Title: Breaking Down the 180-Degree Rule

So we've learned how to establish the action line and what happens when we break the 180 degree rule. Now let's talk about movement within a scene that can cause the action lines to shift. If your scene has movement that will shift the action line, you'll want to have a basic idea of which direction you'd like to shoot. Let's take a three-person dialogue scene as an example. Here's an overhead shot of the setup.
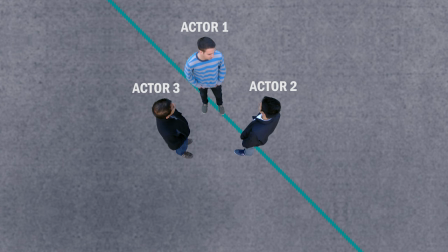276s
Our initial action line is between actor one and two because they will begin the scene by talking to each other.
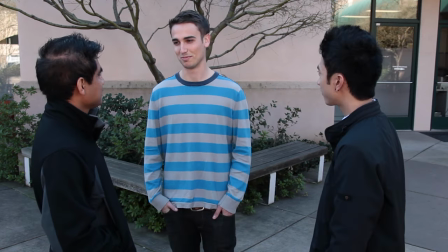283s
But once actor one turns to actor three to speak, our action line will shift.
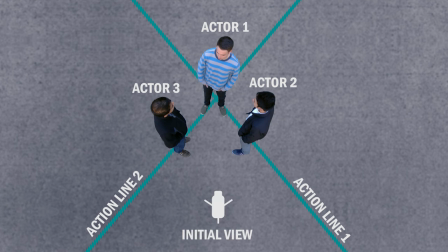289s
We're going to establish our scene by placing the camera here and try to keep this initial point of view in mind when our action line shifts.
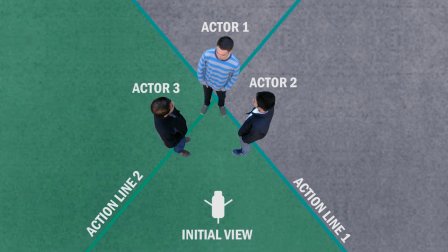297s
This means we'll shoot from this side of action line 1 and this side of action line 2. The key to making this work is showing the action that shifts the line.
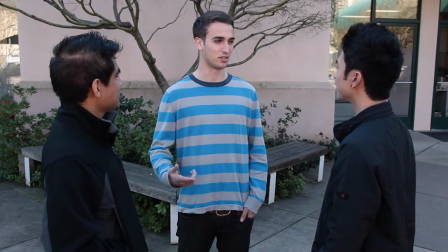307s
In this case we want to clearly see actor 1 change his sight line from actor 2 to actor 3.
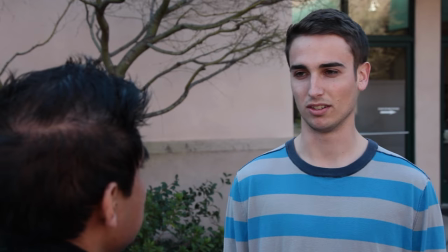315s
Once we've shown the turn we can now place our camera anywhere along the 180 degree arc of the newly established action line.
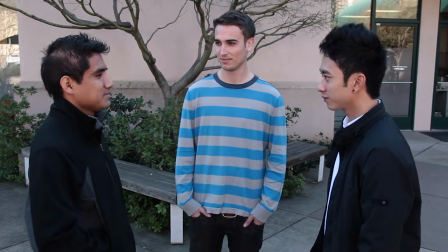324s
Now let's have actor two and three turn to each other to talk.
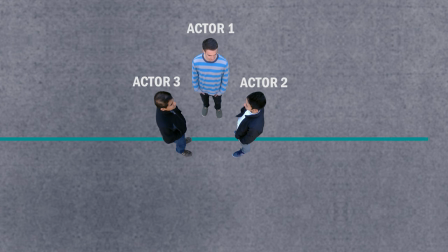328s
Looking at the overhead we can see we now have established another new action line. Based off our initial view we choose this side of the line.
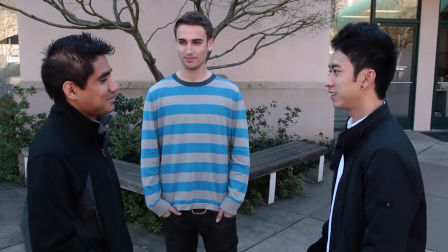339s
Again we must show one of our characters turn his head to establish our new action line.
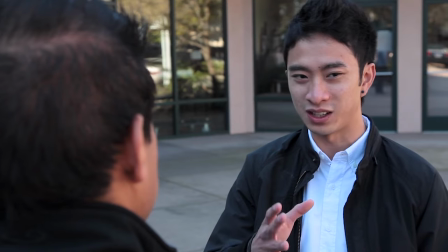345s
Once we've done that we're free to get shots on the proper side of the line. While something as simple as an actor changing his or her eye line can shift the line of action, an actor's movement can cause the line to shift as well.
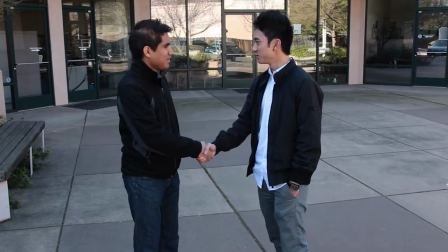358s
In this scene, one of our actors begins to walk off, then turns back toward the other.
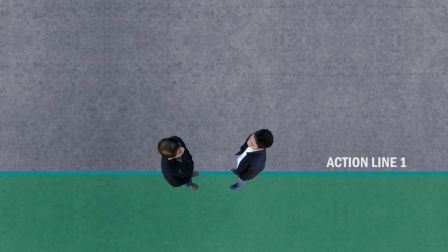364s
By changing their position, they've also moved the line of action,
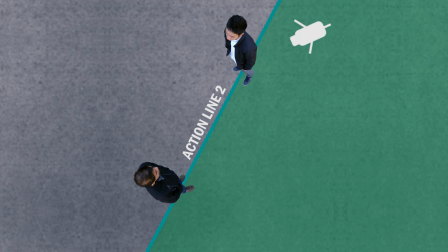368s
and now a camera position that would have caused a The screen direction shift is well within the newly established 180 degree arc. You can also intentionally create new action lines by using camera movement, neutral shots, or cutaways.
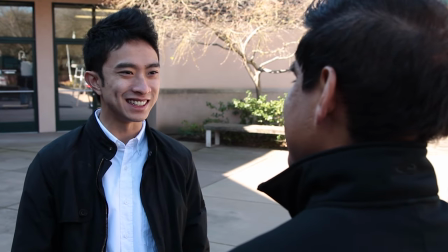385s
In this scene, we've established our action line, but we want to transition to the other side of the line.
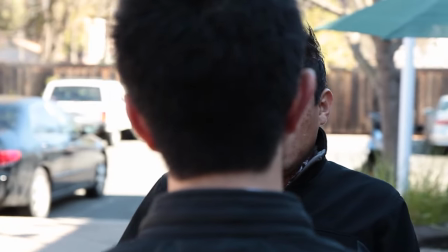391s
One quick way of doing this is to show the camera breaking the line. As we move past our actor,
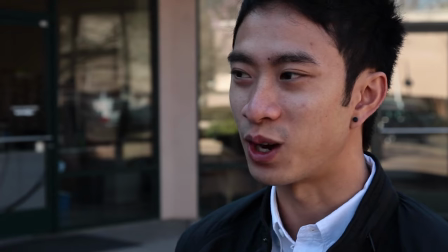398s
our audience is now reoriented to the new screen direction and we're free to
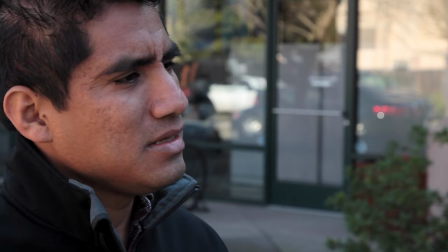403s
cut to any shots that fall in the 180 degree arc of the newly established line. You can also use a neutral shot in order to re-establish an action line.
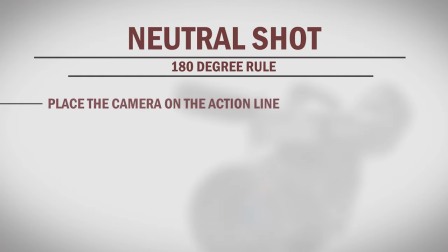413s
A neutral shot is obtained by placing your camera on the action line itself, which allows you to then cut to a shot on either side of the action line.
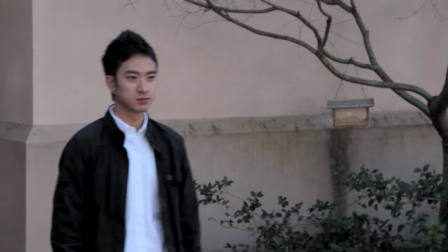423s
In the walking example, we could cut to a neutral shot of the actor walking directly toward the camera, which is on our action line.
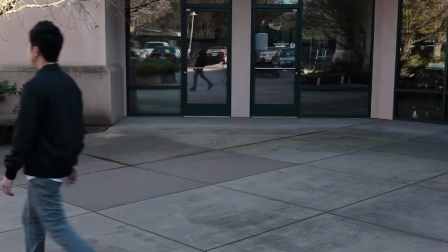431s
This frees us to cut to a shot on the other side of the action line without being disoriented. A third way to establish a new line is to use a cutaway shot.
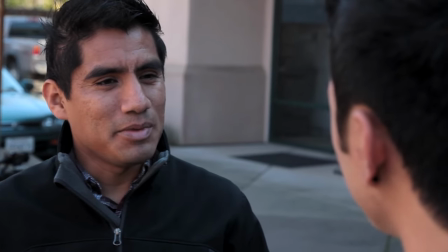441s
In this example, we might use a shot of the surrounding landscape, followed by a shot taken on the opposing side of the action line.
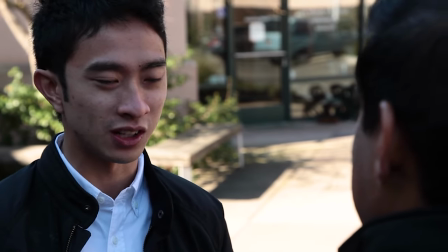449s
Keep in mind that each time you establish a new action line you are now locked
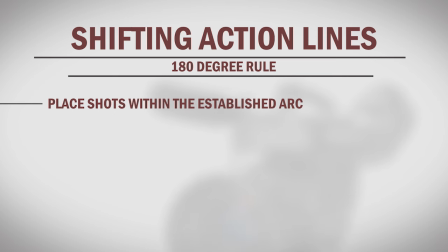453s
into that 180 degree arc until the line shifts with your subjects action,
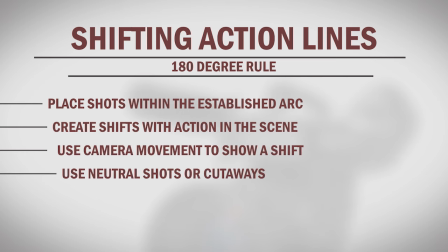459s
camera movement, or specific camera shots. Creating a scene with well-selected shots and great continuity is a crucial building block to telling effective stories with video. By understanding the 180 degree rule, you can shoot and edit your next project with confidence and style. Thanks for watching.